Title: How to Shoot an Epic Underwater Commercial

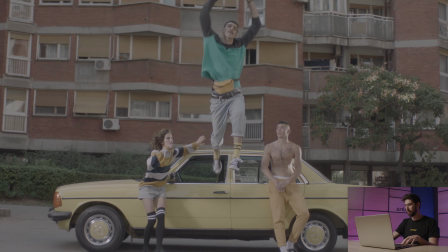4:03 We took those two shots and aligned them on top of each other, and then using a null object, we animated the position to transition between them.
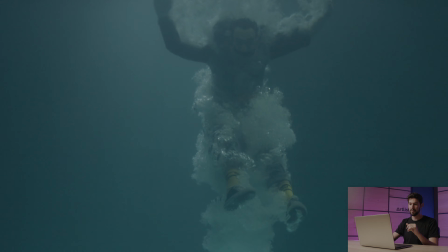4:10 Now all we had to do was add some motion blur, and that already looked pretty good. And if you're doing this by yourself, you could actually stop here.
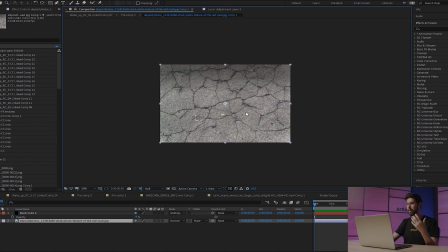4:19 But we wanted to take this a step further in this commercial, so we had a few more steps to spice it up.
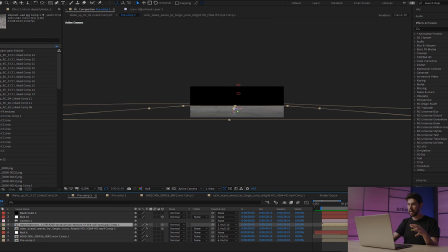4:25 So one thing we did is we brought in images of a concrete floor and water surface.
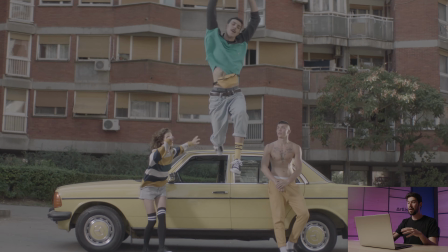4:30 We turned those into 3D layers and animated them together with the transition
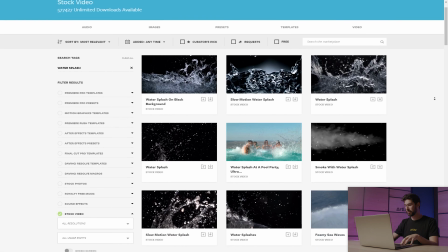4:35 to really sell the effect of transitioning from the outside into the water.
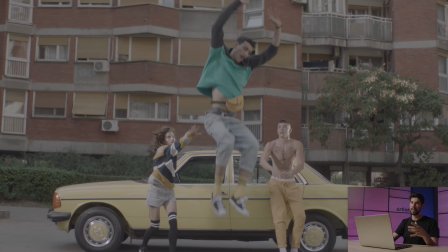4:39 And then just to top it all off, we added some water splashes from Motion Array where our actor is entering the water,
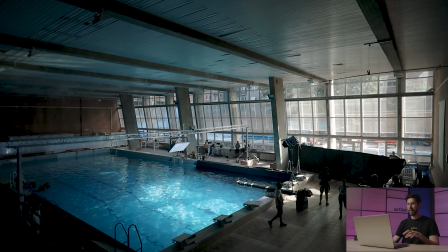4:46 and that really helps sell the effect. So that's how we did the transition, but now let's look at the actual underwater setup that we have going on.
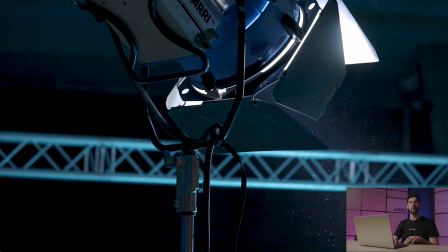4:55 So the location we have for this is an indoor swimming pool. There's still light outside, so we're blocking that with big floppies. We're also blacking out the walls of the pool from the inside, so we minimize the amount of light spill and reflections.
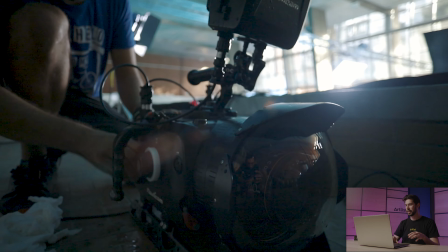5:09 We're shining 2 daylight HMIs into the water, and we also have one sky panel from above.
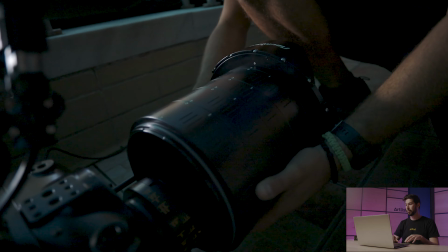5:14 We are still shooting on the Alexa and the Atlas Orion lenses,
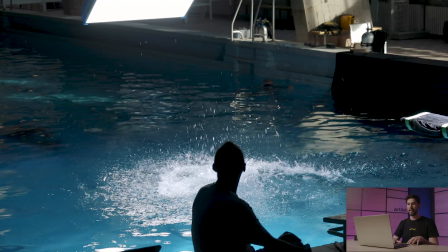5:18 this time with an underwater cage and a professional underwater camera operator.
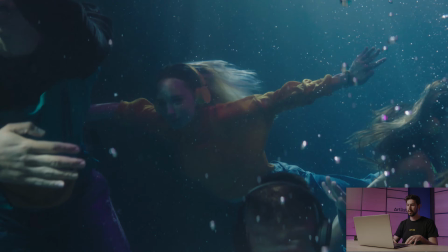5:24 Now here's something pretty interesting. The actors that we chose for this commercial are actually professional swimmers.
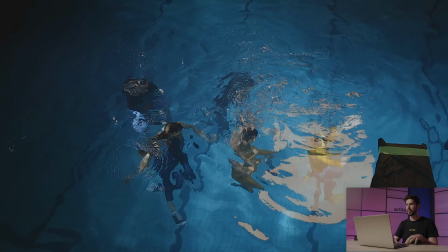5:31 We had to make sure we get actors who are comfortable underwater and who can perform and act as we wanted to while being underwater,
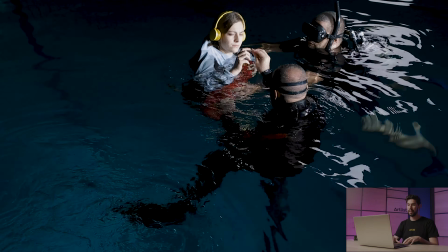5:40 which is not something every actor could do, obviously. There are also professional stuntmen on set just to make sure everything is going nice and smooth,
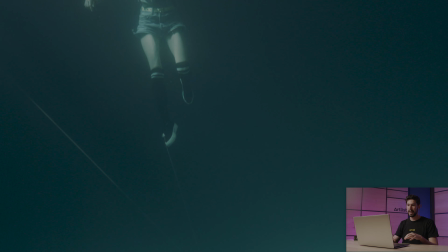5:49 and they also know how to operate this whole underwater situation.
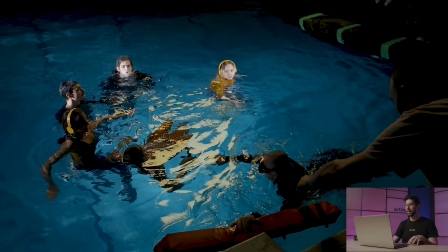5:53 For example, there's a special device that when the actors are jumping into the water, it pulls them down so that it looks like the jump was maybe from higher up.
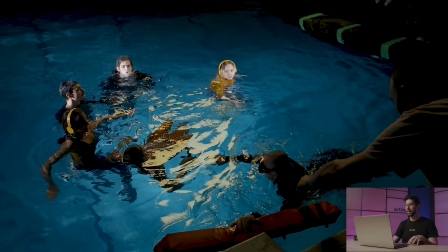6:05 So anytime you're doing anything underwater on a professional set, make sure you have the right people and professional stuff around you.
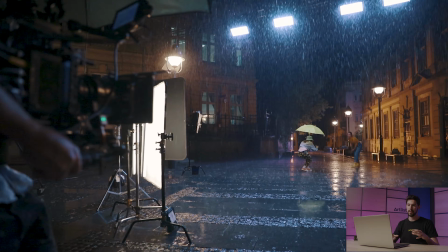6:14 They know what to do and how to make things look the best, and they're also there to make sure everyone is safe. One more set that we have is these two girls doing a photo shoot in the rain on a European-looking street.
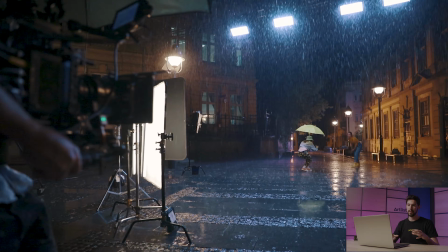6:29 We have a rain machine with the water sprinklers. We have 4 sky panels up above. We have one LED mat coming in from camera left. And we also have 2 Astera tubes behind some diffusion. This set is happening at nighttime, which really gives us a beautiful look because together with the rain,
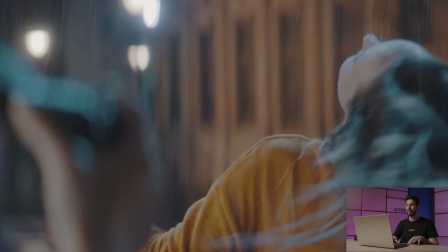6:48 we have tons of textures, we have reflections from the ground, we have these RGB lights.
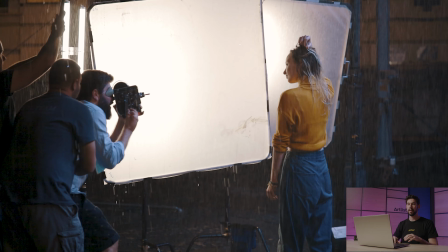6:54 There's like so many interesting stuff going on, and anytime you're shooting nighttime exteriors, using RGB lights and wetting down the floor is always just a great way to create some interest.
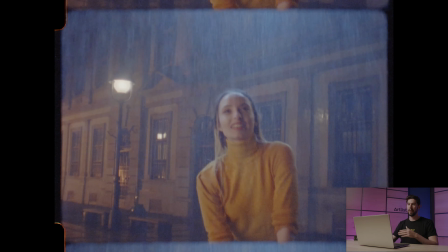7:07 We're also shooting some B-roll on 16mm film on the Bolex,
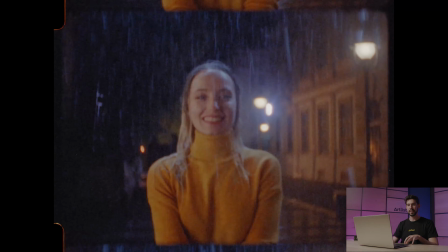7:12 and that's just some B-roll that is cut out throughout the commercial, and we also did that on the first set.
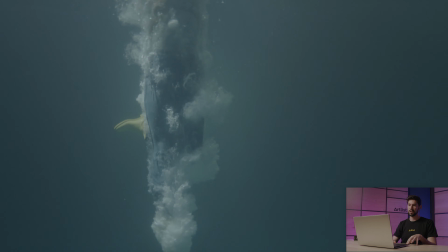7:19 At the end of the scene, we have the girl jumping into the water, which is the same transition that we already covered in the first setup.
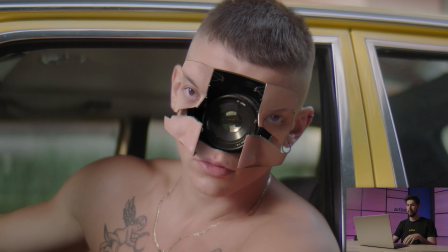7:26 So that's essentially the 3 setups for this commercial, and all of the other shots in the commercial are done within these setups. But that is all for this video. I really hope it helped you guys out. If it did, give this video a like and consider subscribing to never miss another one of our videos. And now for that giveaway. 3 of you guys could win 3 Artlist hats. All you gotta do is tell us down in the description below what do you want us to talk about next. Could be lighting, cinematography, sound effects. We wanna know what you guys want to see.
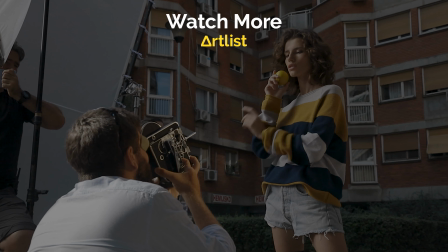7:59 Here is the winner from our last giveaway. Congratulations to you, and till the next time, stay creative.